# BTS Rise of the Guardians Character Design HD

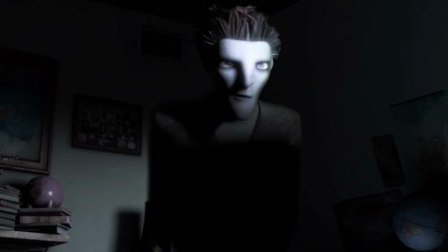(16:16)
Pitch is all the opposite of all the colors of the Guardians. In that case, that makes that grays.
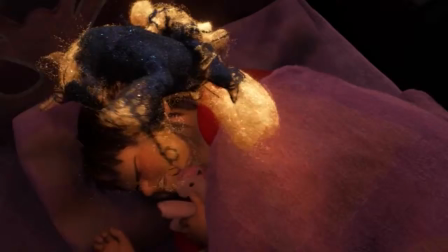(16:21)
So he has warm and cool grays. The nightmares which he's created are the invert of the dream sand.
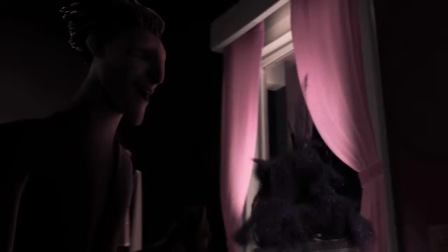(16:27)
So the dream sand is bright and golden and warm. The nightmares are black, dark. When you look at the secondary characters, the elves, the yetis, the mini-teeth, all these other little eggs, these characters, we wanted to treat them just a lot more cartoony.
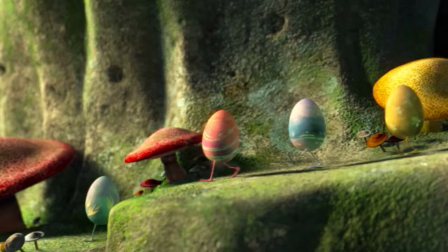(16:42)
So elves are very stiff and they're kind of rigid and they're really funny and bouncy and the eggs are just bouncy little cartoony characters.
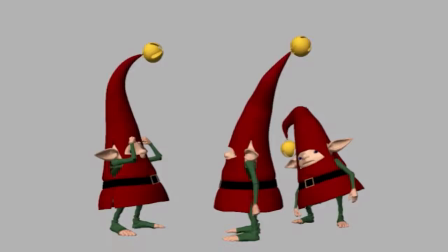(16:48)
They're sort of regular animation almost in a way, but then we wanted to add this sort of, for lack of a better word,
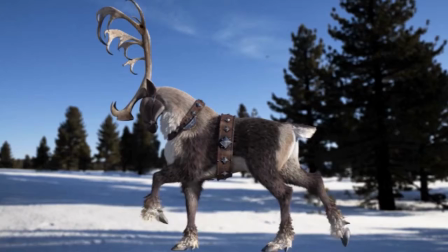(16:54)
this sort of badass quality to some other characters like the reindeers and the nightmare.
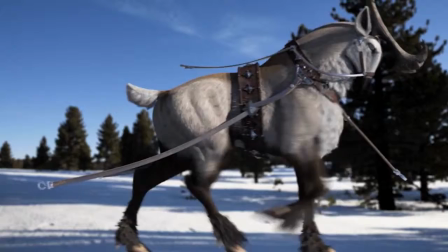(16:59)
We just studied the heck out of like big Clydesdales pulling sleighs or moose, how they move or something really strong and powerful and try to get that into these creatures where they really were beasts.
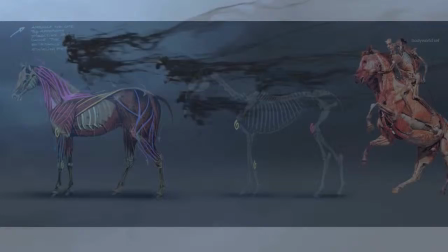(17:12)
And then the nightmare is just how they move. They're so elegant in their design with these floaty tentacles that trail off them. But again, the movement is really based on a real powerful horse creature, sort of a horse-snake-like thing.
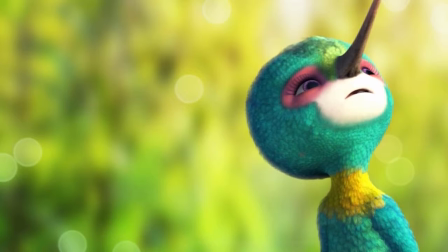With CFX, we do a lot of simulations, so there's a lot of clothing, and in this film, we're actually being able to push the envelope of doing lots of folds and really creative and really interesting.
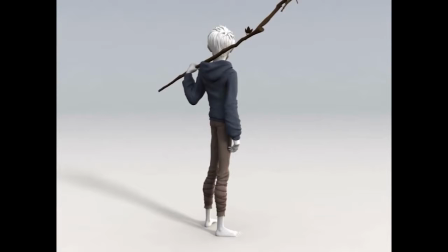(17:43)
Jack's hoodie has been great, I mean, it's actually been challenging.
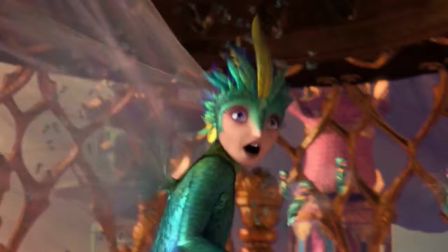(17:45)
He's actually fairly slender, but I mean, the big sweeping folds and the really graphic designs for Jack has been great. Tooth Fairy, she's kind of this character that is feathers, but not, you know, I mean, not being a real character, we really had to rethink how we wanted the flow of the feathers and the size of the feathers.
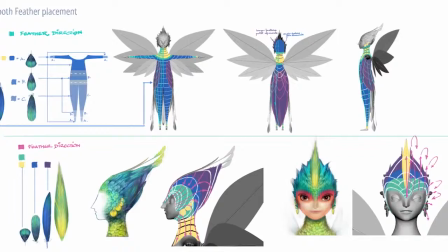(18:03)
We're not dealing with anything that's real life. Having an idea of how those work and then getting the art direction from the art department was really helpful. One of the controls that we've hooked in with animation is allowing a tooth and mini-tooth to kind of fluff their feathers, so to take the feathers and actually kind of roll them up. So when she gets upset and she gets really fluffed up, the feathers will actually kind of move up like this.
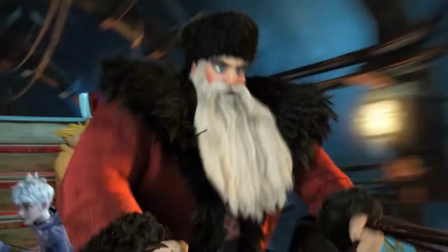(18:26)
But doing Nora's beard actually has been the coolest. A long, white beard on a black fur coat where you can't really hide a lot,
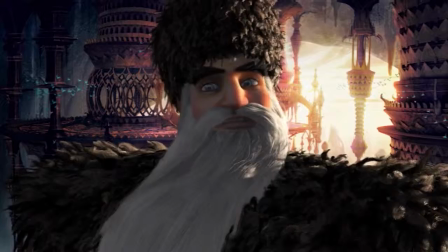(18:34)
and the fact that the beard is flowing and we have it clumpy and we're doing the hair and
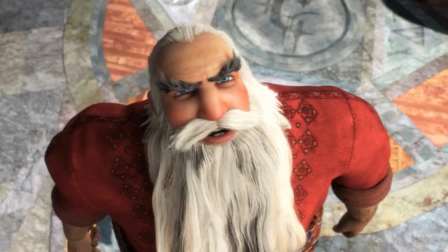(18:40)
trying to integrate it with the face to make sure that animation still gets all their facial expressions has been
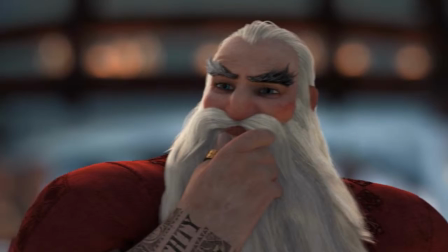(18:45)
really challenging, but I think the output has been amazing.
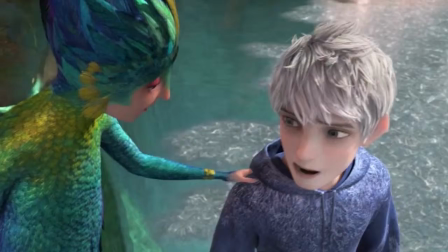(18:54)
I'm a big fan of vinyl toys, so I just wanted to have a little bit of vinyl toy feeling, but the surface should be a little more complicated as a kind of real-life character. I like the visual. It's a really great, beautiful look.